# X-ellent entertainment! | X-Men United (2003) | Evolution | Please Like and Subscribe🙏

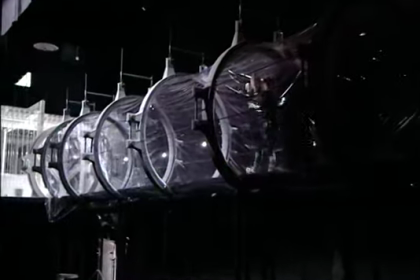The set is about 20 square feet.
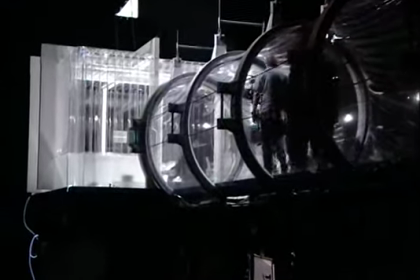It's not very big at all. and to accommodate a shooting crew on a set like this that's so small,
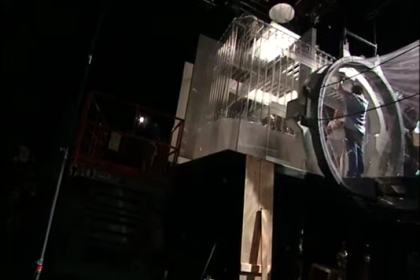we usually have a platform that butts up against one of the sides of the plastic prison and we actually remove one of the walls,
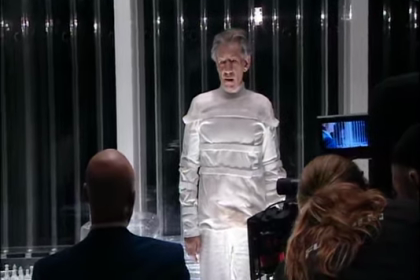what we call wilding. That means that the camera can be on the outside of the set shooting inwards and give us the impression that we're still inside the set.
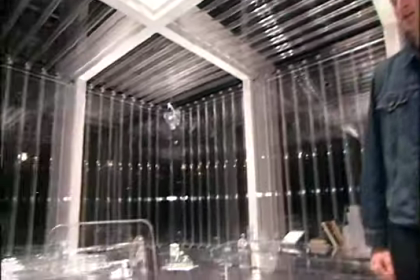There are a number of props and pieces of furniture here to sort of help sell the idea that we really are in a plastic world.
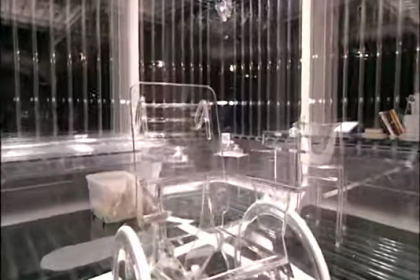Here's the famous plastic wheelchair that Xavier uses once he visits.
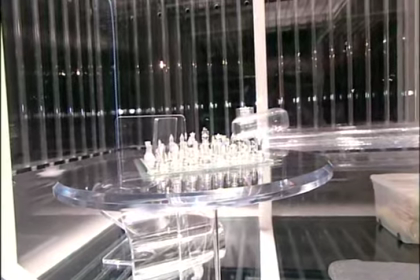The chess set, which was handmade, which is a major feature in the film.
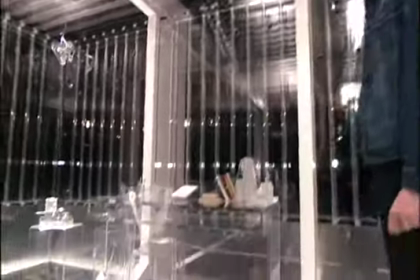The bed and then the desk. And some of the small things that we found around that are basically made of plastic to help sell the idea.
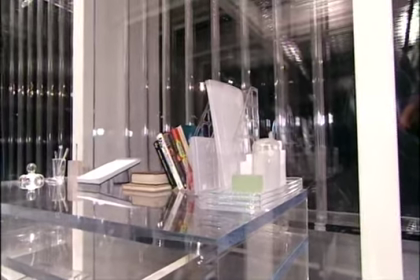Remembering, not an ounce of metal can really exist in here.
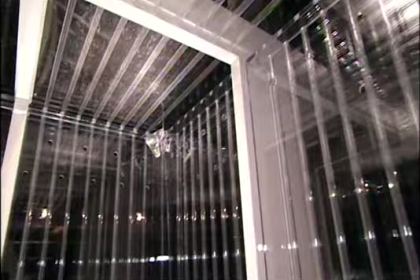One of the new favourite features of our director, Bryan Singer, are the cameras,
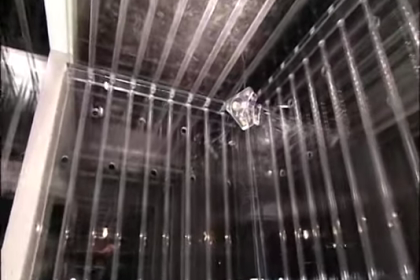the fibre optic cameras which are made entirely of plastic.
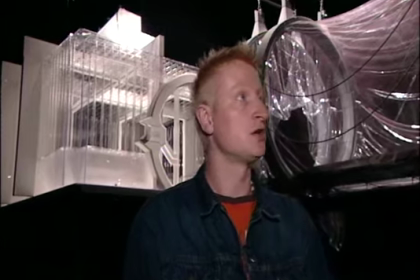We had to expand upon the world of the Plastic Prison and a lot of what was created in CG the first time around we actually had to build this time.
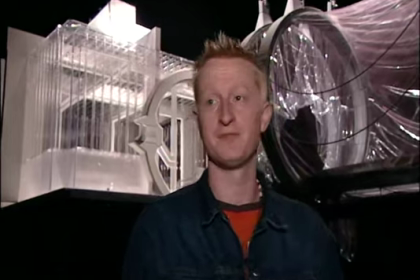For example, the drawbridge and the reception area.
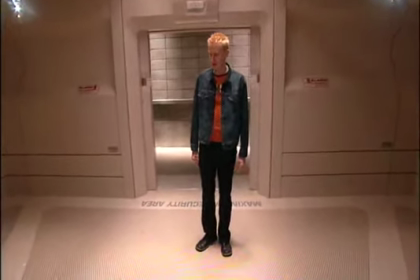So here we are in the metal detection area, and actually the first unit of photography has just left yesterday,
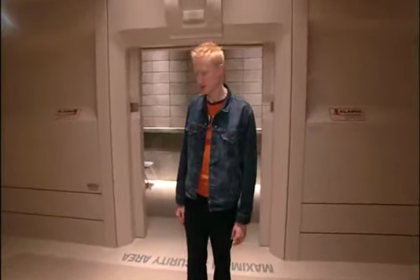and the set's in quite a state, it's held up quite well.
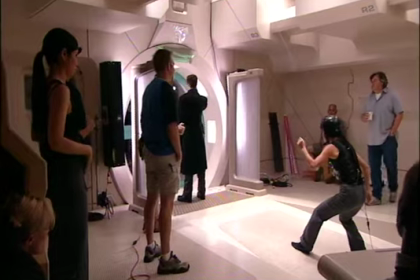You can see on the floor there's a lot of tape where the actors basically had their marks for some of the action sequences, a lot of scuff marks.
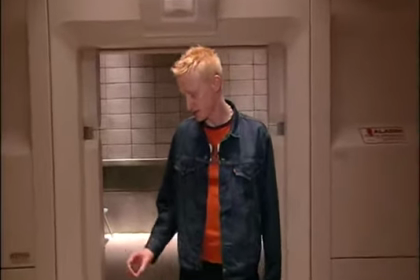Each one of these hexagonal tiles was individually stuck down with glue,
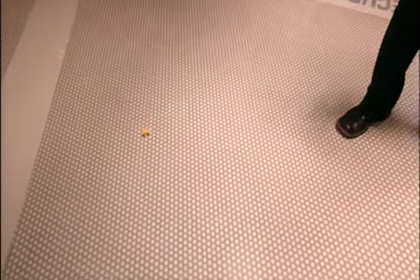and as you can see we've got some missing here now which will all have to be repaired for the
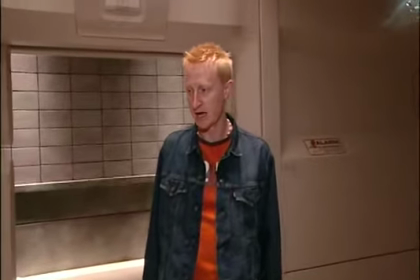second unit who will come in in a few days time but it's held up pretty well I think.
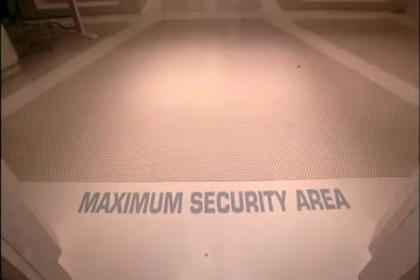What's interesting about this set was I probably never would have used these tiles had I known they were going to do action sequences in here.
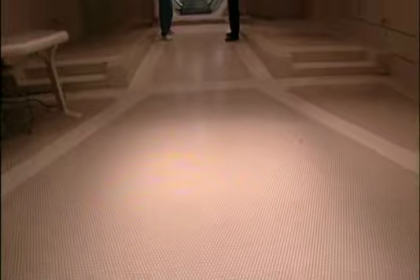Originally in the first script it was supposed to be Xavier with Scott wheeling up and visiting
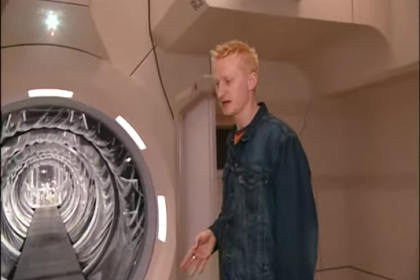for a conversation there was never any sort of fight in here and I guess in one of the script rewrites they suddenly wrote in this action sequence,
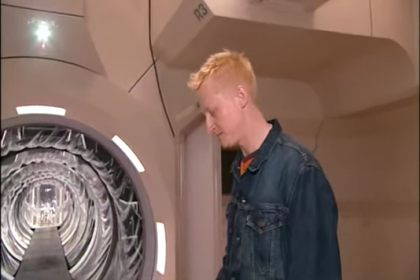what am I going to do? But it seems to have worked out quite well.
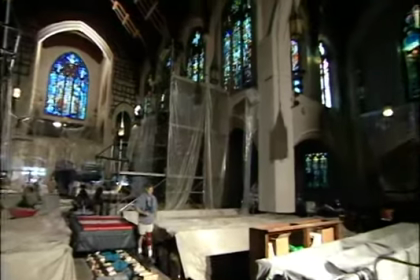Nightcrawler's church is a real church that we're able to use and we're
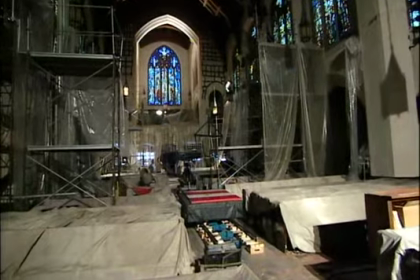going to have to basically dress it as though it's being renovated.
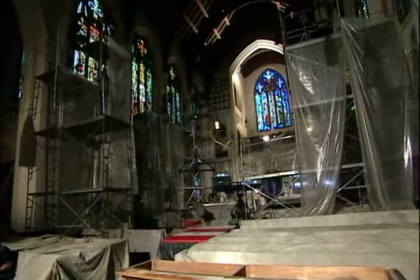So it's sort of an abandoned church, so to speak, a lot of scaffolding and dust cloths and spooky statues and it has
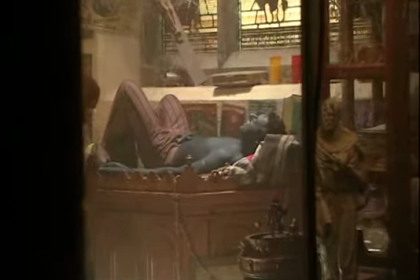a very sort of almost tongue-in-cheek hammer-horror feel to it. You know, it has that sort of gothic feel to it to introduce where Nightcrawler hides out.
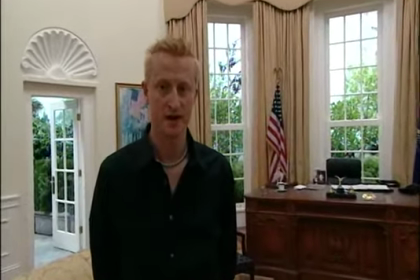We're here on the set of The White House, and we're currently in the Oval Office.
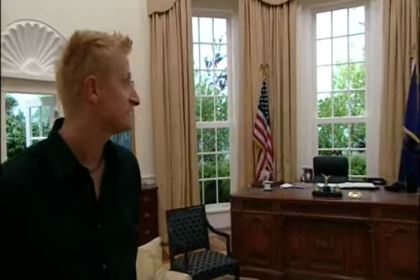And if we look around, I'll point out some of the details of this particular set.
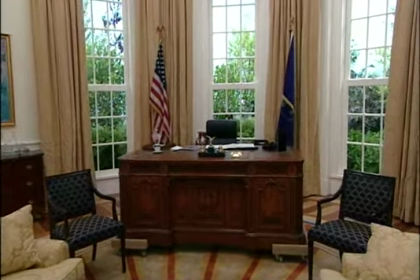Over here we have a replica of the presidential desk,
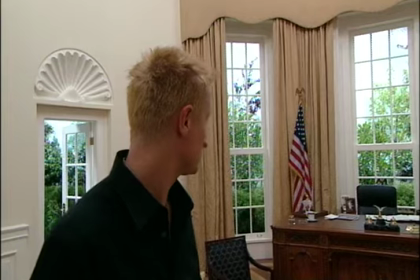which has actually been handmade for the show. and somebody worked away on this for two months solid and it's a really beautiful
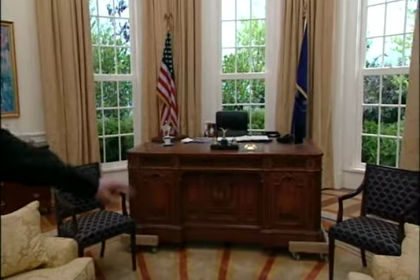job perfect replica it's actually raised as you can see on on dollies currently so that we can move it around in
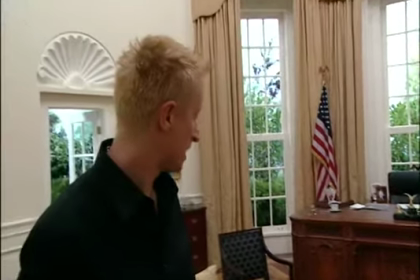and out of camera shots as necessary it's incredibly heavy underneath my feet here we're standing actually on the new oval office
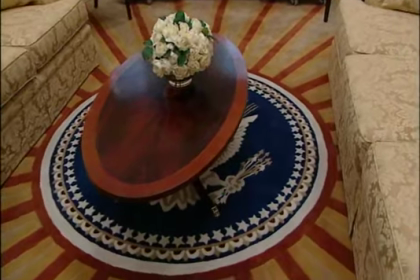carpet which has replaced the royal blue version which was changed out by Bush.
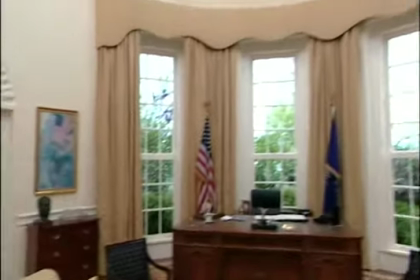If you look up you can see we actually don't have a ceiling in the Oval Office.
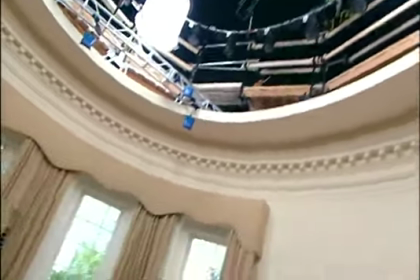This was a requirement for the stunt crew who will be coming here and doing some amazing things with Nightcrawler.
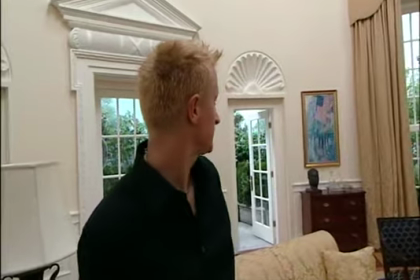And the design of this the set is is pretty authentic.
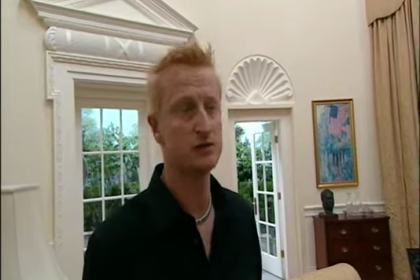We're about two square feet larger in size to accommodate some of the the crew.
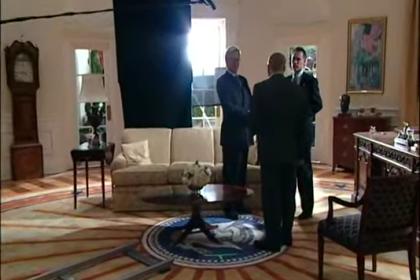There's a lot of people that need to cram in this room. And you'll notice some of the mouldings we have, which was pointed out to be,
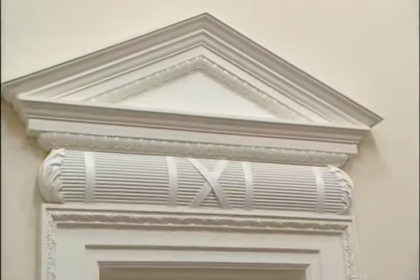we have an X up here, which actually does exist in the real White House, as strange as that may seem.
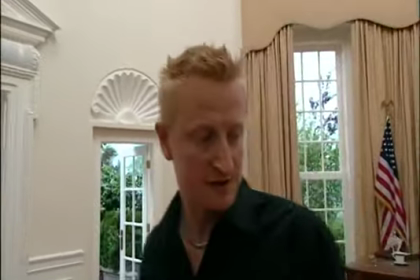And all the upholstery on the seats is custom made and was
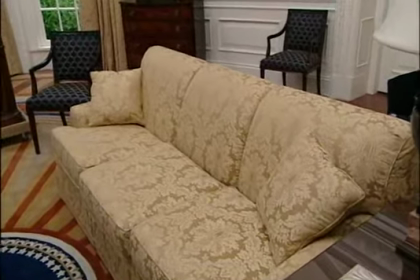ordered from the same companies who re-upholstered the Oval Office furnishings.
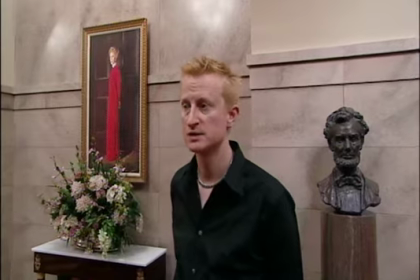And I think that And that's just about it for this set. So we're here in the White House lower corridor,
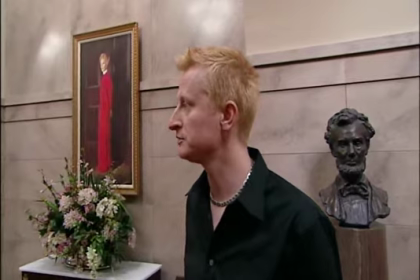which is the famous marble corridor, and this is a replica of that.
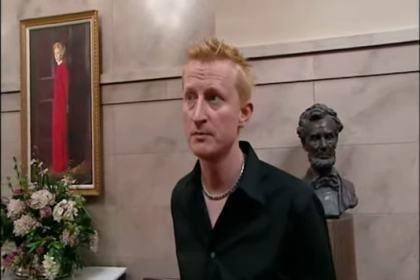And we're able to recreate a lot of the art basically by printing copies of the paintings.
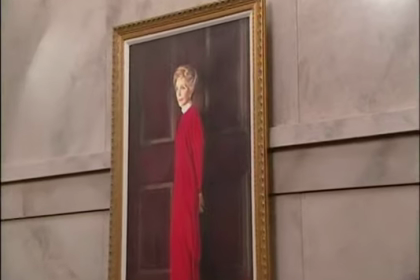And then we treat the surface of the printed paper
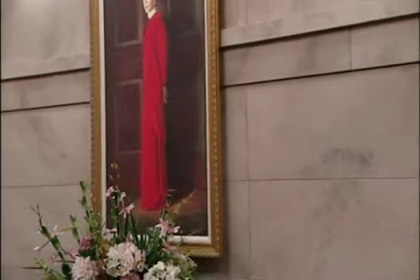with a lacquer that sort of gives it an oil paint finish,
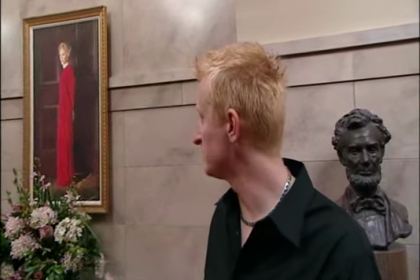and that's how that illusion is created. All the marble in here, obviously, is basically wood that's been painted.
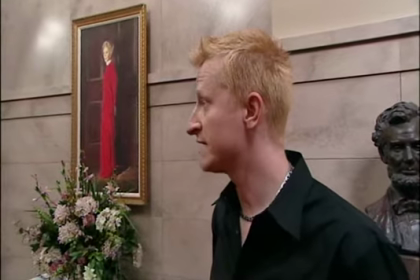There's quite a lot of it. And the hall at present, we sort of dedicated to the First Ladies.
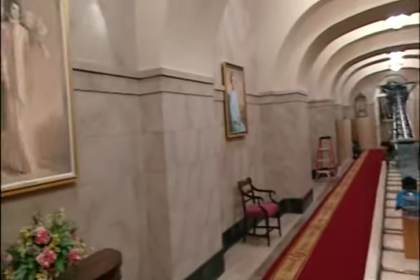They do have a collection of art at the White House that rotates, and we figured it would be nice to do that. Hello, my name's Bob Snow. So I was hired as a technical, one of the technical advisors on the movie. I deal with the White House and the Secret Service aspects. What they've created here is a replica of the White House entrance area, and they've made the photographs,
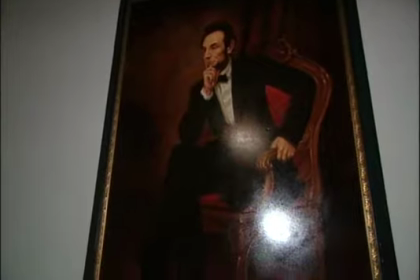which I'm always amazed that they can make a photograph look like a painting and reproduce it this way and make it look so much like the real thing.
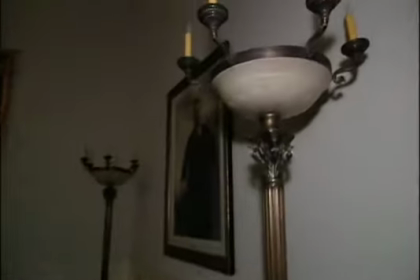the grand hallway here that they have reproduced gives you the feeling that you're actually in the White House.
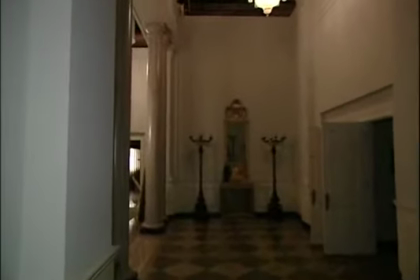The columns and the chandeliers and the paintings that they have made all are quite authentic looking.
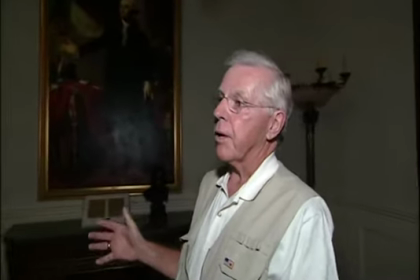Actually some of the expansiveness of the White House that they have built it's a little bit larger than the actual White House.
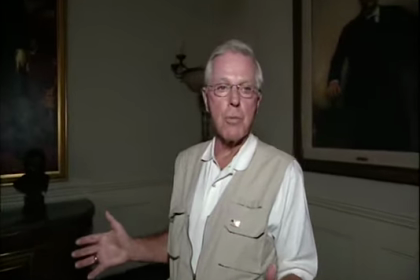The west wing of the White is really relatively small, the corridors and the hallways,
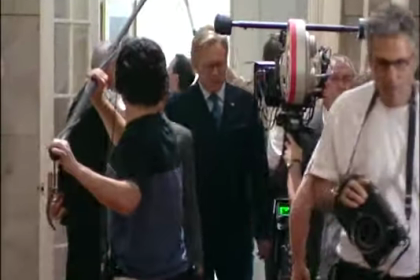but because of the camera movement and other necessities that you'd have in a movie, they made it just a little bit larger.
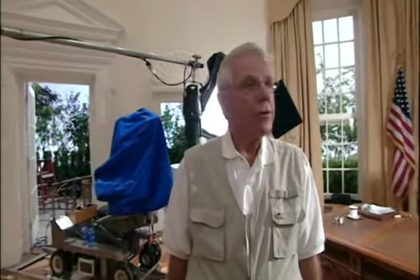As I mentioned before, many people question sometimes when they see one of the movies that do such a good job in an Oval Office whether or not the cameras have actually gone into the White House,
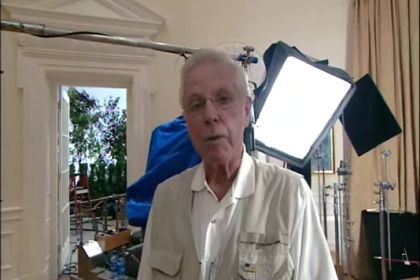which they haven't. It's really the talent of the carpenters and the set dressers and everybody else that makes this look the way it is.
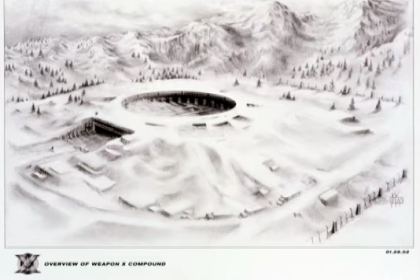Stryker's Base, which is under a dam at the Alkali Lake, is the biggest set that we have.
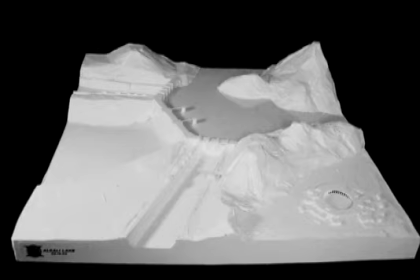It was far too big to put on any of the stages here in the Vancouver Film Studio,
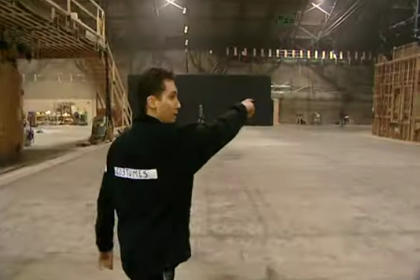so we actually found a disused storage facility.
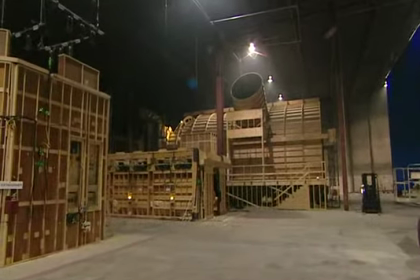It's colossal. It's 200 feet by 600 feet or something.
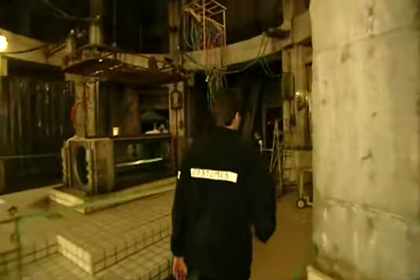And our base covers at least half of that area.
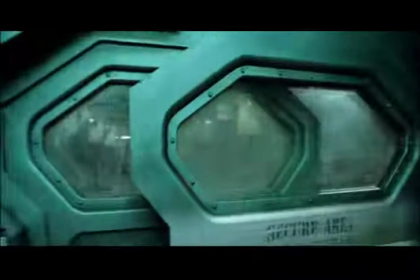It's pretty interesting, a lot of dark and dingy corridors. There's a control room,
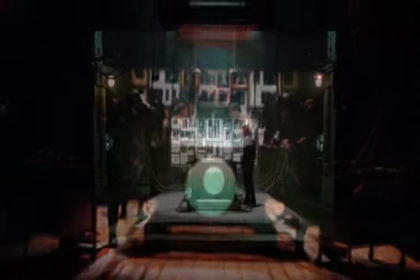the famous augmentation room where Wolverine was supposed to have been
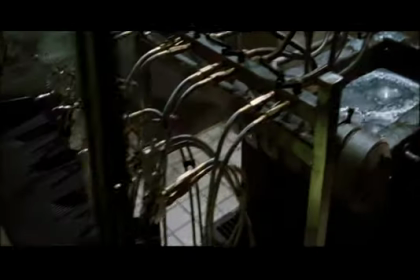augmented and changed and had adamantium put into his bone marrow.
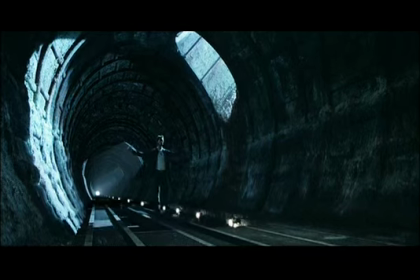There's also a huge spillway tunnel which is pretty impressive and some giant doors which open up onto a sort of a,
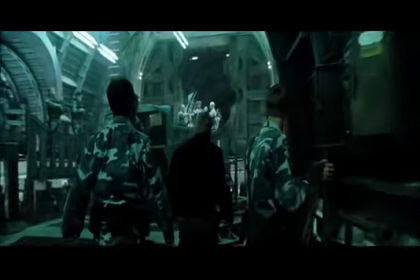I guess you could say a containment room where Stryker keeps some of his hardware and vehicles.